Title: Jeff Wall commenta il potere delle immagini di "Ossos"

I first saw Ossos in Paris, at a little cinema in the Marais, around the corner from my hotel. I'd been reading a review of the film on the train from another city to Paris,
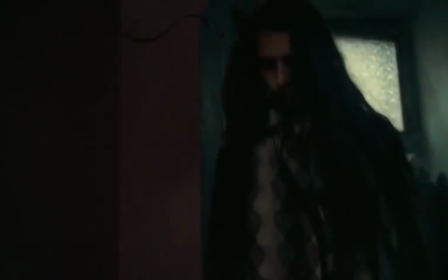in the Herald Tribune, and by chance the thing was playing on the same day I arrived, so I had a chance to go and see it.
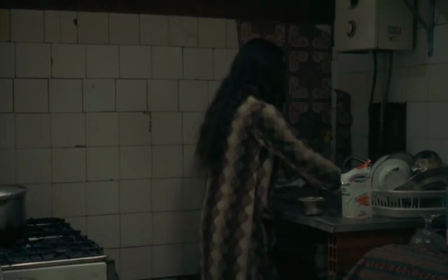I was very, very impressed by it, and in a way surprised, I suppose because I'd never heard of the director before.
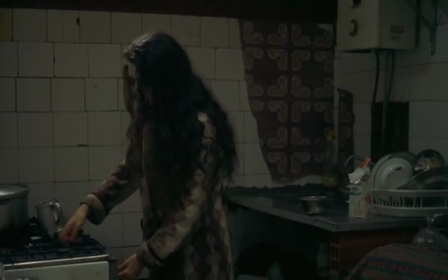What really struck me first about the film, before the narrative, before the character
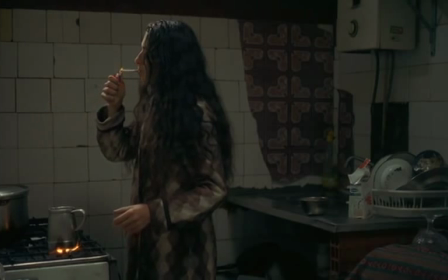delineation or any of that, was the photographic style, the picture-making part of the film.
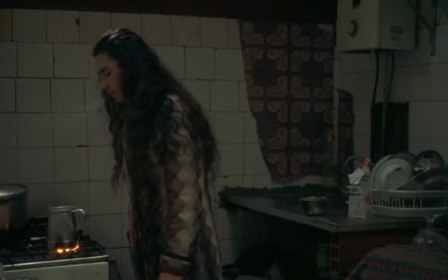The camera work was slow, in that there's not much camera movement, and I would consider heavy. It seemed like the camera that was being used in the film was a very heavy one, locked down often on a tripod,
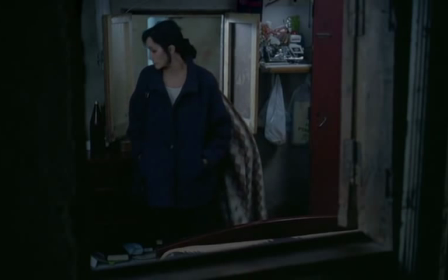rooted to the floor of the room in which the action was taking place.
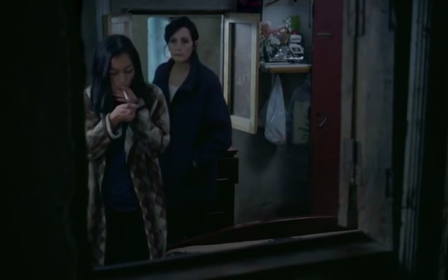The shots were often allowed to extend in time quite long,
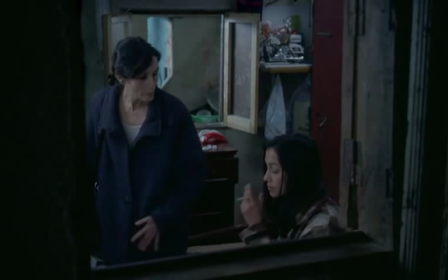often longer than one would have expected them to, and that also created a sense of
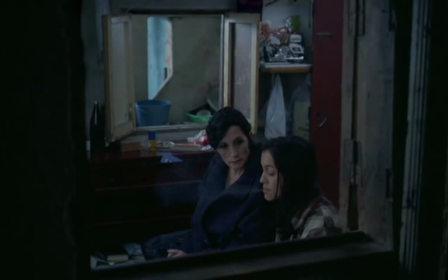heaviness and slowness of time and space, emotion, and of even of nature and of the city. That was combined with the insistent sounds coming from somewhere outside of the space where the picture was being made.
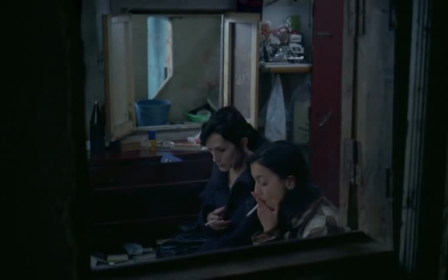Dogs barking, other people talking, clatter of people going by, automobiles and so on, which penetrates all the little rooms and spaces of the neighborhood where most of the action takes place. The combination of the slowness, squareness, heaviness,
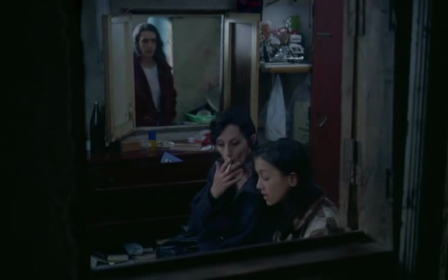rectangularity of the framing and the picture making with the fractured, erratic, random soundscape was very original, and I was fascinated by it.
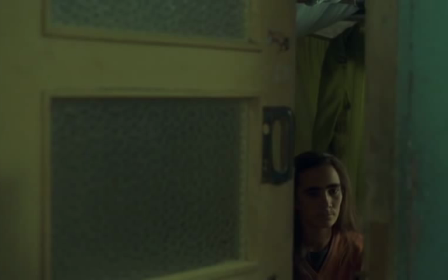I'm not good with scenarios, I'm a photographer, but the scenario of Ossos is interesting because it's not too clear, it's not too organized.
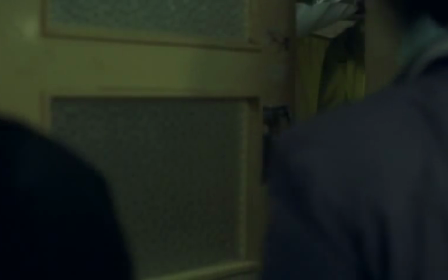In a lot of standard filmmaking, every character who appears,
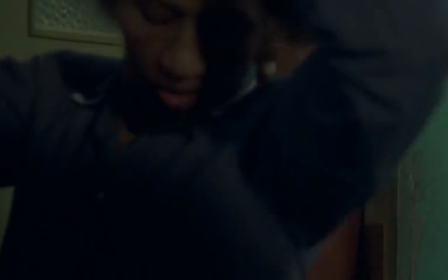every object that appears, every event that takes place is dedicated to the clarification and resolution of some kind of plot,
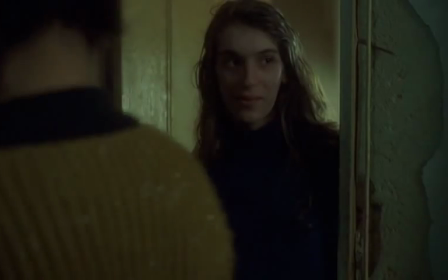some story with some aim. What's striking about Ossos is that is often not the case.
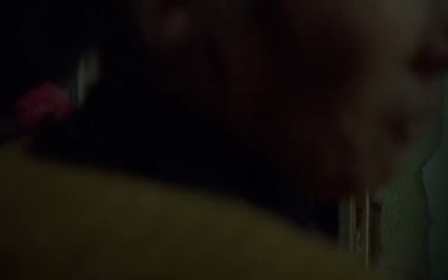There are characters in the film who do nothing, who almost don't participate in the story at all.
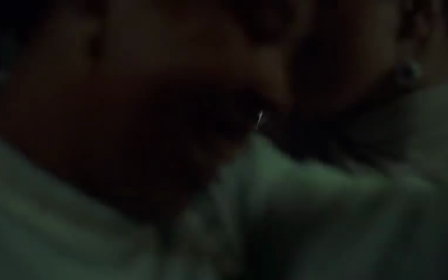They are present in repeated shots, but don't do anything,
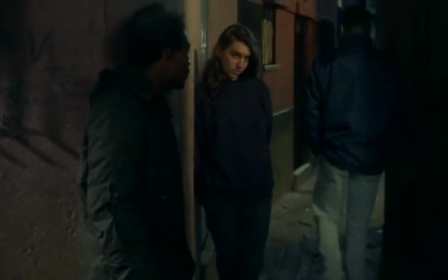occasionally listen to the conversation of other people, observe the action, and disappear.
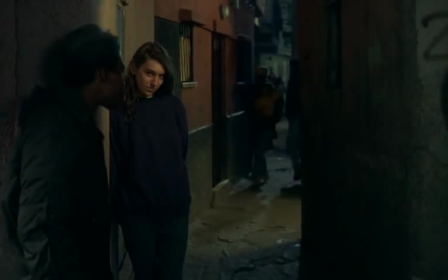They're not background figures, they're not extras.
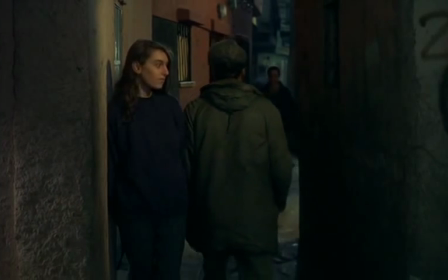They seem to be very important, and yet they don't have any material effect on the course of the action.
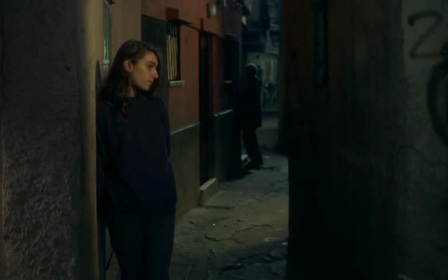I found that striking as well, that sense that life was too complex to be included in the film as a whole, that the film allowed for the fact that energy, consciousness, interest, and so on would escape it.
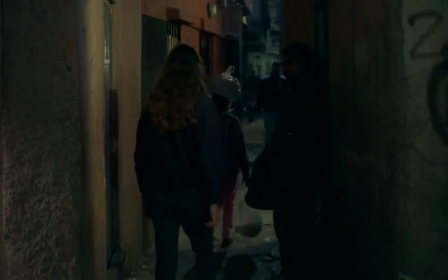And Costa found a way, I think, that made it clear, or at least expressed, the fact that aspects of this story,
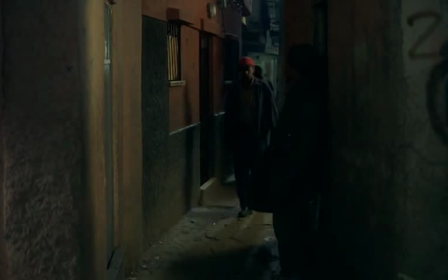aspects of these people's lives, aspects of the life of the neighborhood, aspects of that group of conflicted and conflicting people,
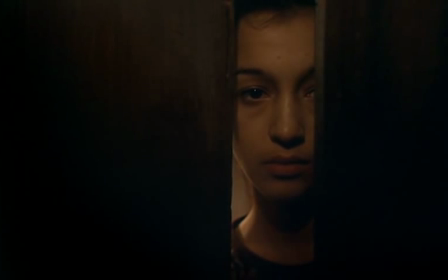aspects of their lives would never be encapsulated or encompassed or expressed in his film, but would be present in their mode of escaping from it.
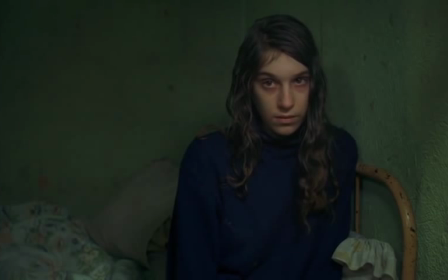There's a character, a young woman, who I only identified as the watcher. I believe she's in the first shot of the film, doing nothing but looking toward the camera.